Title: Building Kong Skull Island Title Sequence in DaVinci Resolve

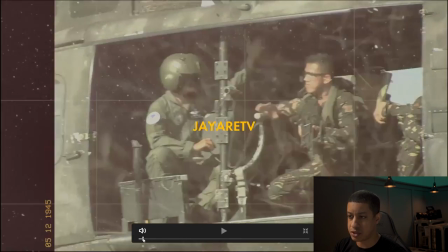12:24 The only other thing between these two is that there's a little bit of like a motion blur.
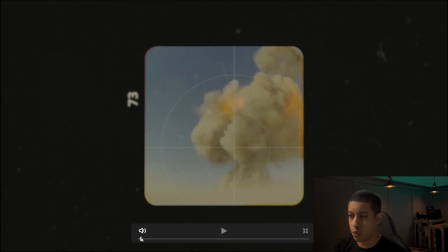12:28 So going from one to the other right there. And then here, let me see if, I don't know if this is actually going to record my desktop, but yeah, there you go.
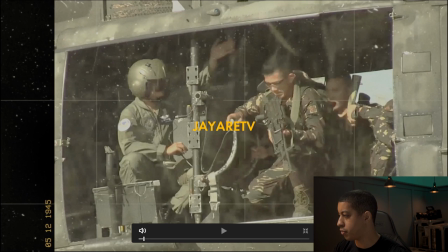12:41 So it was just like a little sound I ended up throwing in there. So that's kind of all I did.
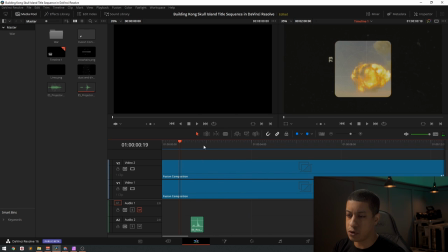12:49 I ended up making two Fusion comps. And the reason why I did this is because I added the color grade on.
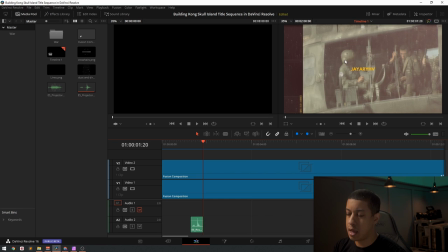12:56 And this yellow here is the same color as this. But because I then added some noise and color grade over top, I really wanted this to stick out instead of feeling like it was a part of the shot, because it was like the same exact colors over here. So I ended up having to make it into another Fusion comp just for the titles though.
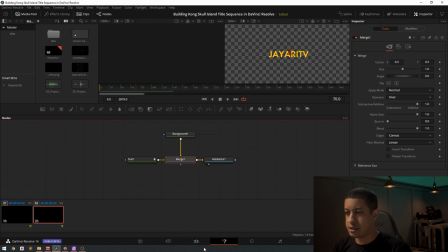13:16 So let's go over into Fusion quick. All right, let's go over to this guy.
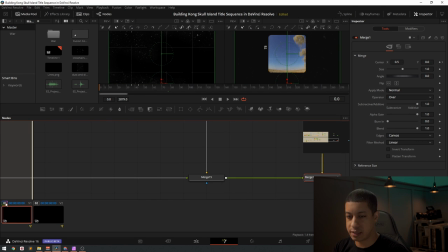13:23 And as you can see, it's color graded. All right,
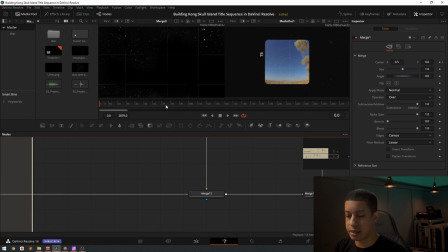13:26 so when you start working with projects like this, one thing that you'll notice is you're gonna end up having a lot of nodes. So the easiest way to deal with having a lot of nodes is
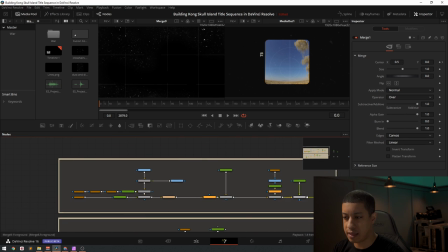13:43 throwing the background on.
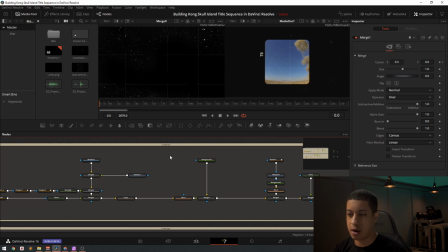13:45 And these aren't groups, they're just underlays, so they just kind of sit there, and then if you want to, if you grab it, it would also move all of those nodes.
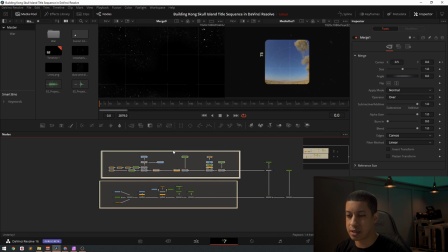13:53 It just doesn't collapse like a group does.
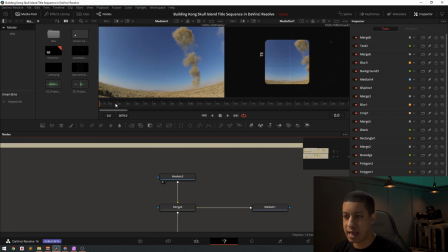13:58 So if I come to the beginning, I just have just that shot of
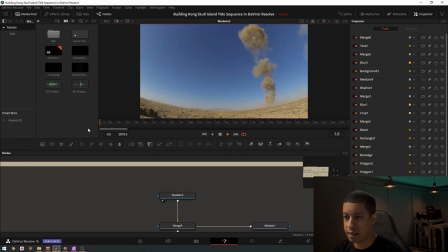14:05 my like little explosion. And what I ended up doing here is I just kind of set the in and out points and where it was, because it was actually a bit longer.
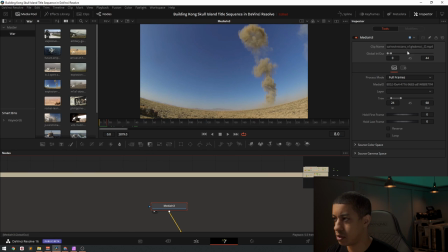14:18 Let me actually show you this. I forget what this one's actually called. Okay, so we'll just throw it in here. This is actually, it just kind of like hangs out for a bit. And then the explosion comes up.
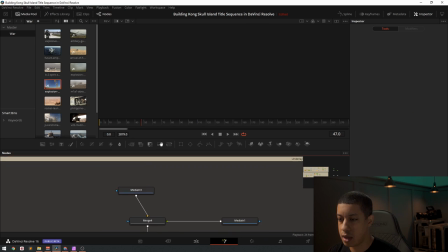14:32 So I just wanted to get rid of that beginning part. So all you have to do is, in my last video, a lot of people were like, oh, what's the point of this, right? It was kind of to show this. But what I ended up doing is I just cut off the beginning first 24 frames. And let's actually just show just that node.
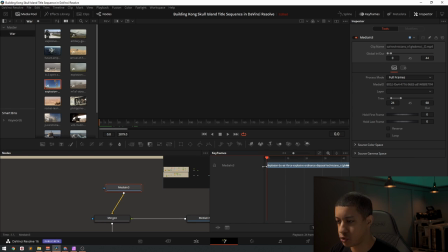14:52 I just cut off the beginning of those 24 frames and then just butted this up to the beginning. So it starts at zero and it goes to 44, but the portion of the clip that I actually use is from frame 24 to 68.
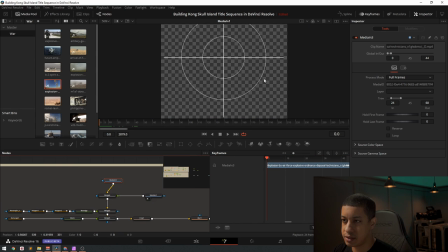15:09 So there's that. Here's my crosshairs. I just kind of threw it on there.
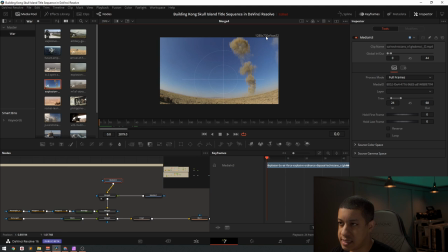15:15 And then I seen that this was 720. And I knew that I was gonna, you know, do this in a 1080. So I just made everything 720 from there on out.
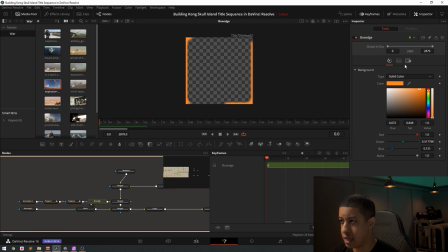15:27 So here, it's just a solid, right? That's 720, 720.
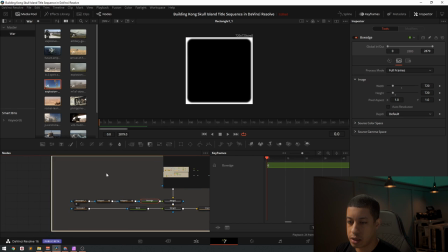15:33 And then I threw on just a rectangle. So all it is just the rectangle tool, right? So it's just the rectangle tool. And then all I did is instead of having it right on the edges, made it 0.95, rounded it a little bit.
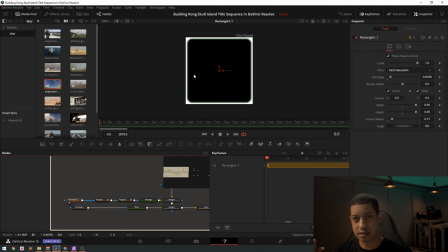15:48 But it was too clean. Like, I didn't want this this like orange haze or around the outside to be over the whole thing. So then what I did is I cut it up a little bit. So as you can see, I just have a little portion here and then made it subtract.
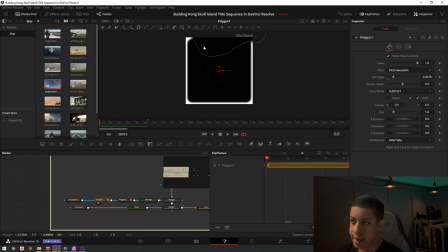16:04 So it takes this first mat and then we subtract out that and I feather it so that it doesn't look like harsh edges. And then I did it again down here. So it gives it more of like, you know, kind of all over the place, and it just gives it more of an organic feel.
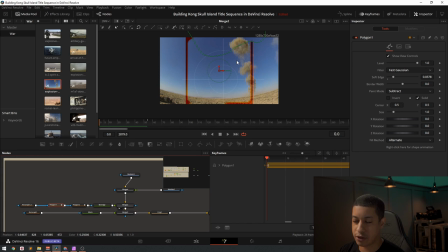16:21 So currently this doesn't really look correct, but as we go in here, you'll see more.
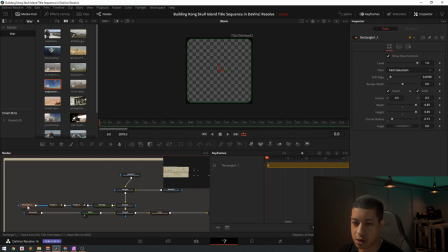16:26 And then I just took the same exact node here, which was the perfect border, and I just copied it and I added a black with the same settings.
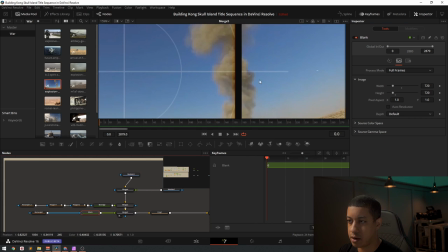16:38 Everything's the same, so you just copy paste, and then that gets added on. And then here you can see a little bit of that edge here.
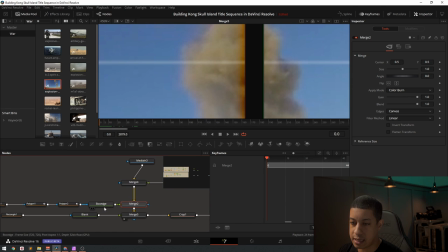16:46 And here you just go to, so I'm taking this orange and I'm adding it to the picture, and I just have to, the apply mode is color burn. So then we add this over, and because I had blur on all of this, it's going to exceed outside of here.
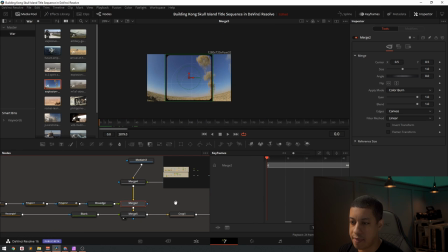17:05 So that's how I got that around the edges. And then here I crop it right to the 720, 720.
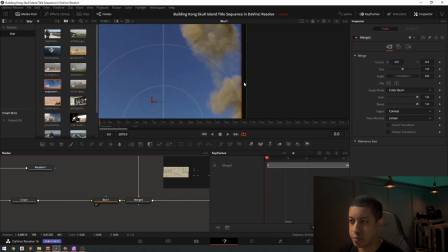17:13 So then I have the perfect crop. And I just wanted to blur it up just a little bit because everything was looking a little too sharp.
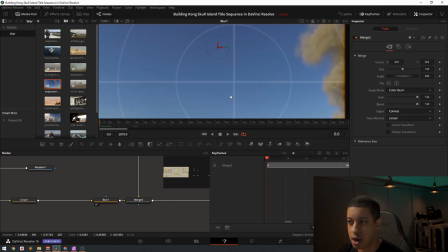17:20 So I just added a little bit of blur, and it doesn't really matter that the crosshairs are kind of blurry, that the background's kind of blurry, because this is all just kind of like a vintage-ish look.
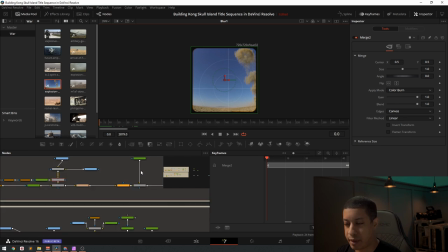17:29 So the more blur, the better. I kind of seen when I was building this. And then I put everything on a black background so then I could position that. And because currently this is only 720, 720, I wanted to get it to the full resolution.
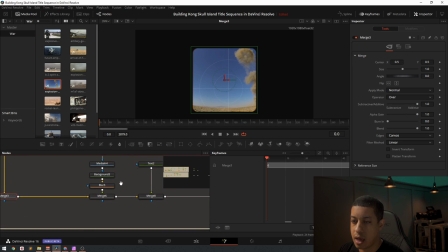17:45 So that's how I popped it up to the full resolution. And then here, I don't even remember what this is.
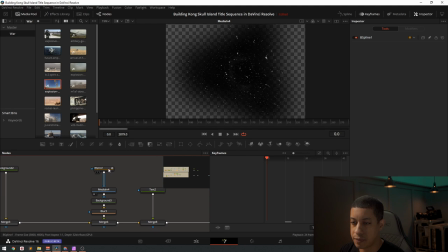17:52 Okay, so then this is my dirt layer. And I didn't want the dirt to be like perfect uniformed over everything. So just adding these really organic shapes, adding some feathering in there.
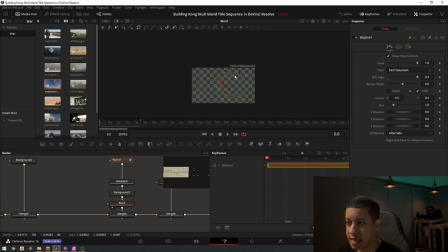18:05 And then I just added a little bit of blur.
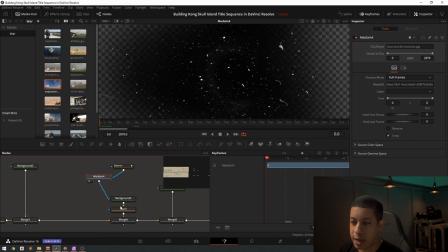18:08 What I ended up doing is I took this and I piped it into this background because I wanted this dirt to have a color, because initially it was white and it didn't really look good. So what I did is I piped it into here as a mask,
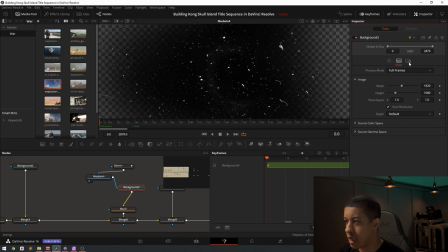18:23 and then on this background I then came over and I changed how it, because typically it's always set up for alpha, so all this stuff over here, the alpha would have been the mask.
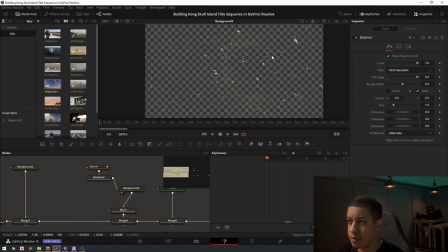18:37 So instead of that, I just did luminance. So then we have the specs, and then in here, I just wanted it to be a little colored. I could have done like an actual color tool to change the color of it, but instead of doing that, I just kind of like doing it this way.
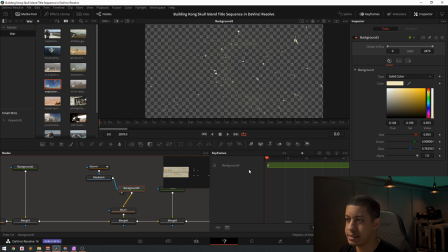18:54 Just getting a very slight, you know, yellow tint into there. So then it's a little yellow, and then they were too sharp.
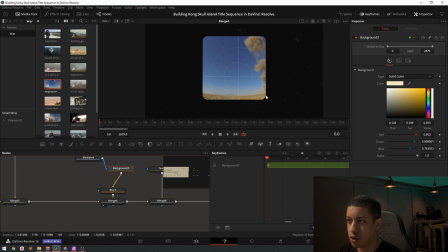19:01 So you blur them out just a little bit and throw them on here, and you can see them ever so slightly around the frame. Just adding, you know, that extra layer. And then here I have the text.
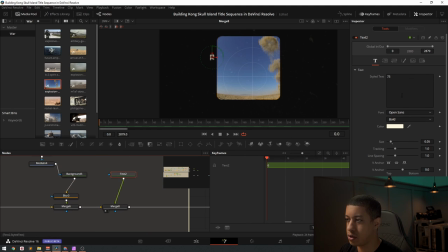19:14 So for the text to get blurry text, all you do is you put in your actual text. I made it the size I want it to. I came into here, I turned it 90 degrees so I could put it there. And then what you do is you come over into shading and you come down to softness.
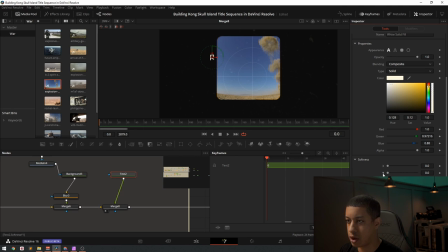19:31 And this is where you're gonna get your softness. So all I did is I just made this 3. And then I get my softness, which kind of adds into everything because everything else is a little blurry.
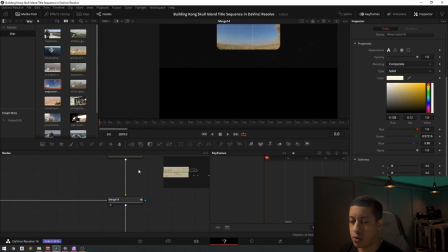19:43 And then that just gets thrown onto this big image. And all this
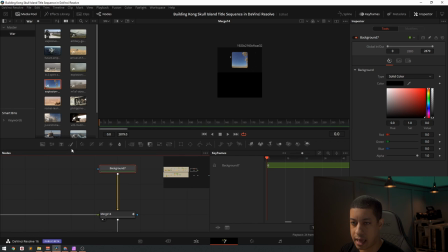19:50 is I just grabbed a background, right? Grabbed the background, and then I came over into the size, hit auto off, and then for the height, because I wanted to go from one to the other, all I did is I come into here,
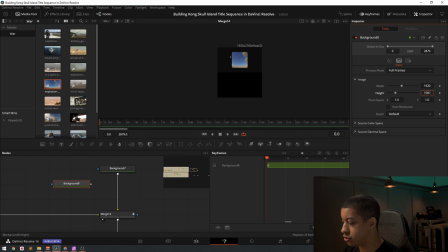20:04 so it says 1080, and you can do math in these, so you just do times two, boom, you get your resolution. All you do, throw that on top, throw this in here, and then you bring this up to the top half, and then you just fill the bottom half with the other shot.
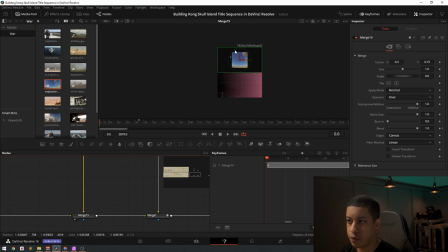20:21 So then you can make your move from one to the other sort of easy, or else you have to do, you have to take like two different, it gets kind of complicated if you do it.